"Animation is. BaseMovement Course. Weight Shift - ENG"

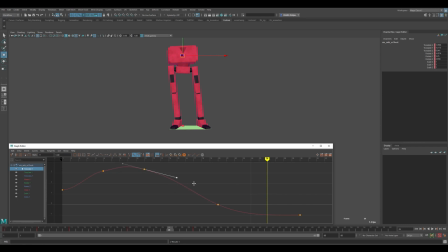748s
There are also weighted tangents, when tangents have more weights. We can still reduce and increase them. It seems that it is more convenient at work because there is more control. But it also requires some kind of care and that everything is beautiful.
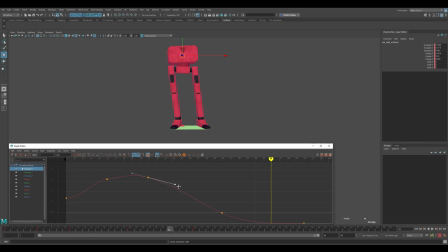I don't really like working with weight tangents. I use non-weighted tangents. By default, you will now have weighted tangents enabled in Maya.
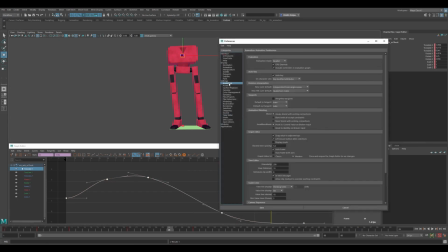780s
You need to, if you don't want to do this, you need to uncheck this box here. By default, Maya creates weighted tangents for whole new animation. We'll uncheck it. This is not a question of what is right or wrong, it is a question of some kind.
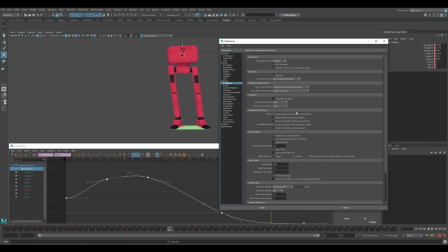797s
To whom it is more convenient to draw this curve, in fact. Some kind of question? I don't know.
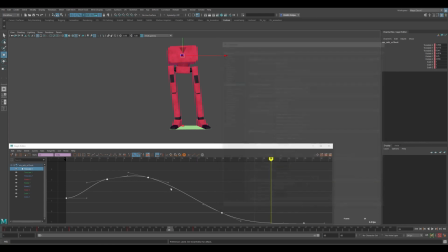801s
Of the internal organization. So it's more convenient for me this way. I work with the non-weighted tangents. It's easier for me to control at the expense of just directions.
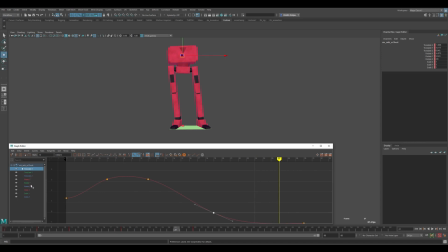815s
There were also some animation curves. There was, for example, rotate Z, which tilted the pelvis to one side to the other. We will add a small gap and even such a small overlap here. When he starts moving forward, the chest will move back a little bit.
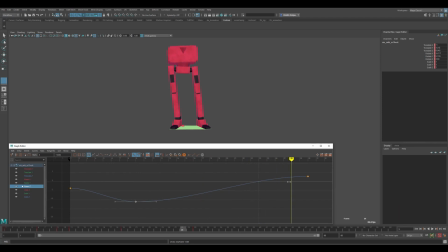836s
This will be the effect. Boom. And we'll get there a little faster so that it's not too obvious that the chest is moving very brightly against the background of the pelvis. That's about it, I think. Like that. Not yet. Yes, something good is looming.
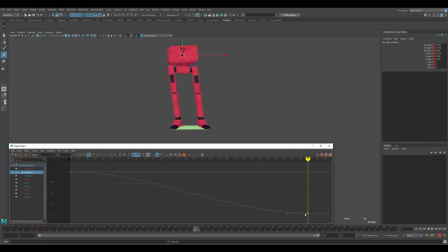859s
Translate Y is there, but it doesn't do much. I'm not sure if he plays a big role. Although we can also, if we want, add something more interesting. We can stretch the chest a little bit while he starts. Add a little bit of this upward movement.
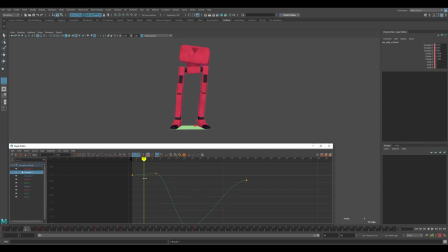877s
And here, for example, to fall down, I just amplified this effect to see that there was such a squash stretch effect. A little bit, the pelvis and chest are so compressed and straightened.
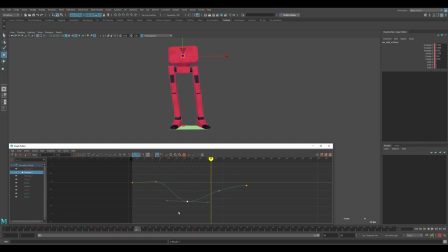890s
Not so much active, but I wanted to demonstrate the effect. In small doses, it will look very good. Some kind of liveness appears. Translates seem to be finished. Translate Z is the camera on us from us. That's why it's not even visible. You don't have to animate it.
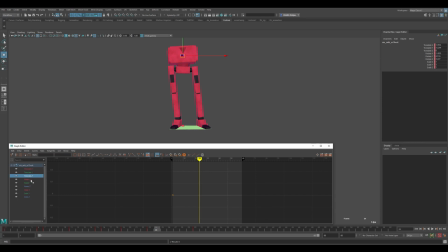910s
You can remove the animation, deleted the key. Rotate X, it's a slope. You can work with him too. Now the movement is just homogeneous. You can add some interesting movement.
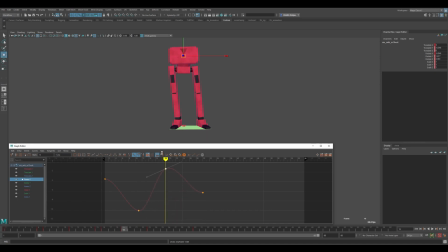925s
For example, to overdo it a little bit, to dive in the other direction here, to make such a small wave that he seemed to hit a little bit.
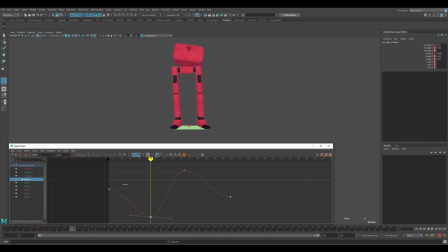937s
Here, I also work specifically at very large amplitudes, amplifying the multiple effect in order to find just this timing to show that it is visible. When I find the timing, those keys, where they are,
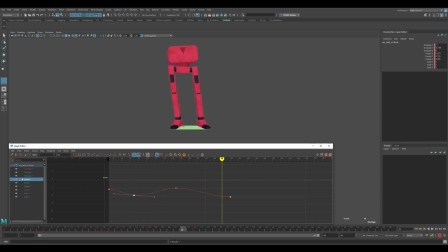953s
then it will be possible to clean up this whole effect a little so that it does not hurt the eye. That is, something happens in small doses, but at the same time I know that it is beautiful, just some kind of small secondary, small animation, so the chest is already moving, more interesting.
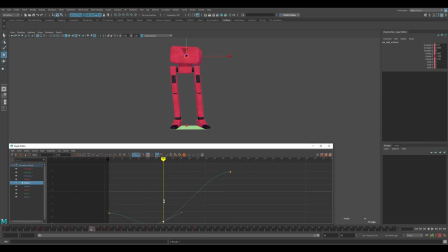970s
Rotate it's a matter of turning around. About the fact that the chest rotates around its vertical axis. You can also add a little bit of this lag effect, that when he moves, the chest doesn't seem to have time a little bit.
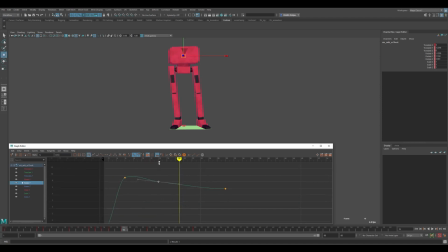984s
I'm going to enhance the effect so that it's noticeable, so that this is it. Boom. And then we can either do it simply, or make another wave. There, here. This is how we create this interesting drawing.